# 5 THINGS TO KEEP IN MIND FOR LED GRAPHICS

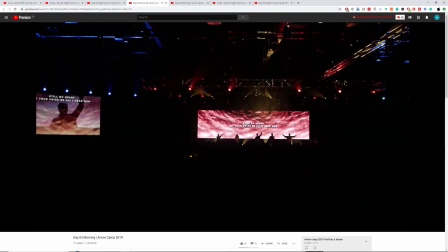It shines towards us, and when it is a backlight and you turn off the face light, it creates a silhouette effect, and you are able to see this really, really contrast and really dynamic
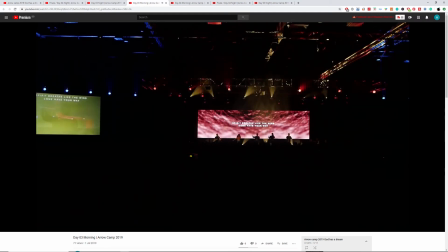silhouette look that when you work with the person on the lights board. Okay, you can say this is a good time to turn up the face light. Let's give a silhouette effect. You can turn up the LED, and then you don't even have to go all the way. Just put it at a good enough level,
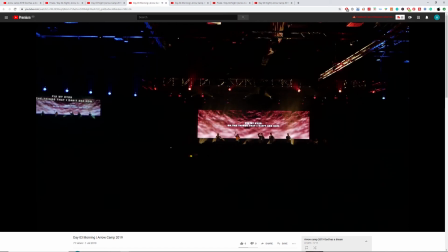and because that contrast is there, you're able to see that punch of a silhouette shape. Use it sparingly at certain times of the song. Okay, let's take a look at this.
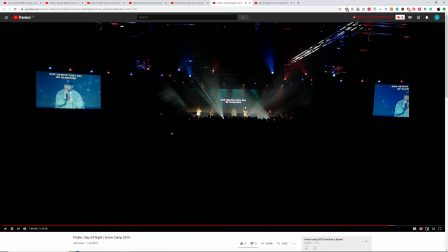Okay, your LED screen here, you are impacting your live feed on camera. Remember that. So ignore the flickering here, but when we see pasta,
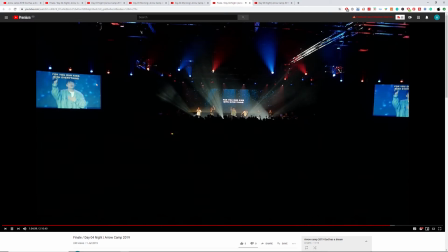if the back is too bright, it's gonna overwhelm the live feed, which overwhelms the projector. Or if it is in the middle, it's gonna be much worse, where because the LED screen is brighter, you're gonna make everything so much more brighter. So that's something to keep in mind.
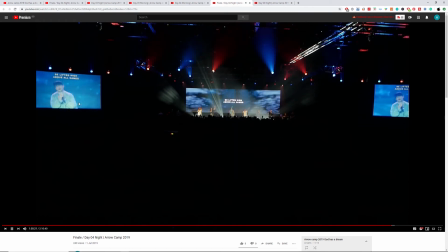The purpose of the LED screen at the back, or not say the purpose, but then one of the ways we use it, is to create a form of separation for pastor or whoever is on stage on screen here
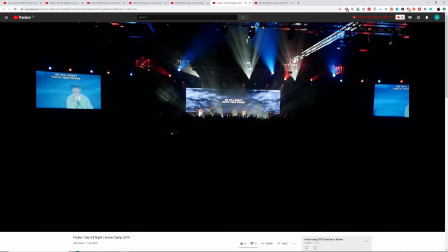against the background. So if it is a black background, he might seem to be lost
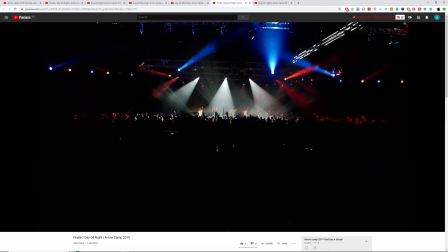lost in the background if the face light is also not strong in terms of the silhouette. Let's get distracted for a bit and then take a look at this. So what is happening on the Grand VJ is that we are following the beat
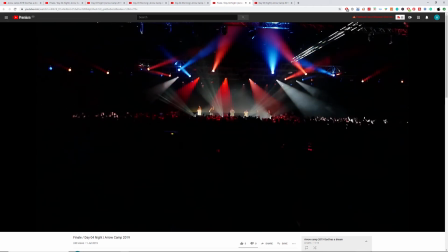1, 2, 3, 4, and then following it, turning it on the dimmer, the intensity of it. Turn on and off, on and off.
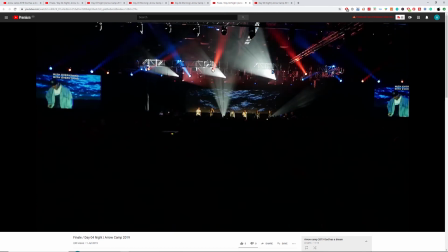And it is suitable for praise songs almost all the time.
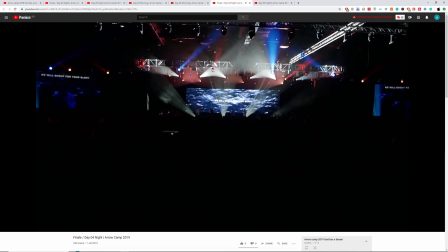It is not as suitable for worship songs. Use it sparingly unless for situations like this. Look at the silhouette, it's a very nice silhouette. We have no face lights on, and then we have a strobe light effect that we can manually put it on.
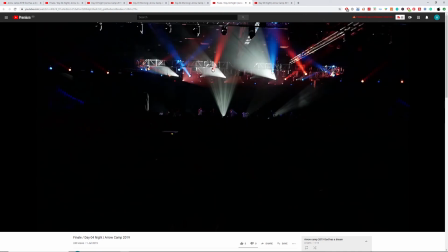So work with the light guy, work with the one on the lights, and then if you want to do something like that,
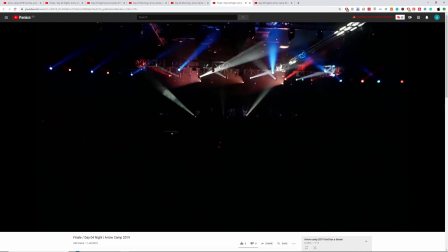just plan it in advance so that we all know what to expect,
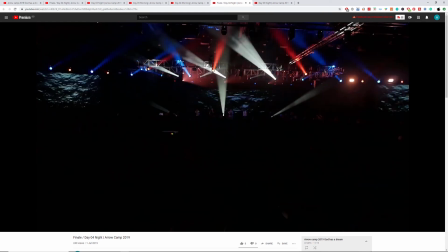and we can make it look like lights and graphics is going on at the same time.
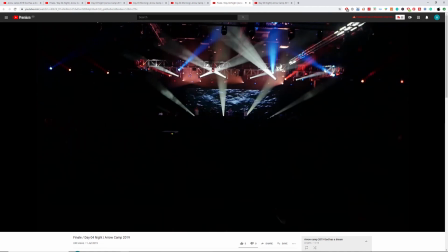It's controlled by one person, one brain, you know, like lights and graphics is one team.
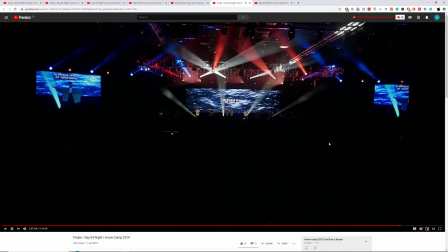Let's keep forward and then see. Okay, so this is what I mean by some form of separation.
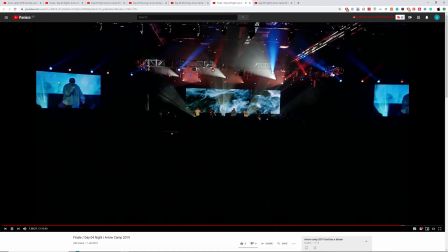It's a balance between the amount of face light that lights the person on stage versus the amount of light at the back.
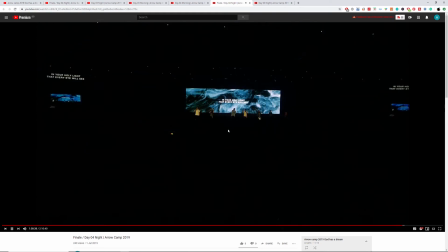So if it's too bright, it can be overwhelming. If it's too dark, it can get lost in the background.
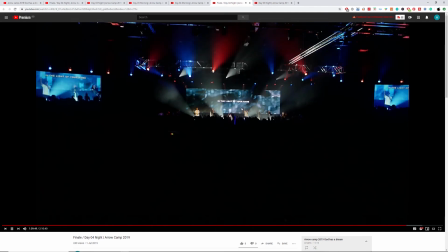Let's go forward again. Okay, so this is a combination of two graphics. We have this little rectangles here that is bouncing, and then we have another wavy flowing
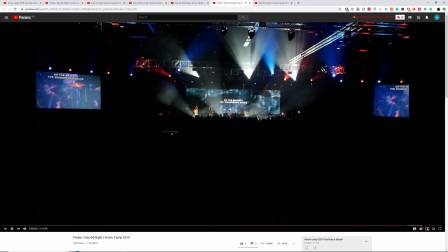background here, and use it sparingly for your worship songs.
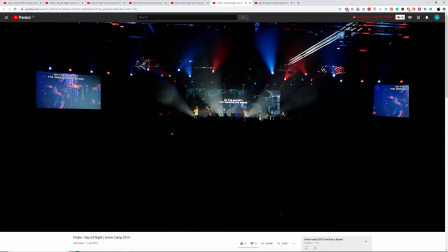You can use it a lot more for praise songs.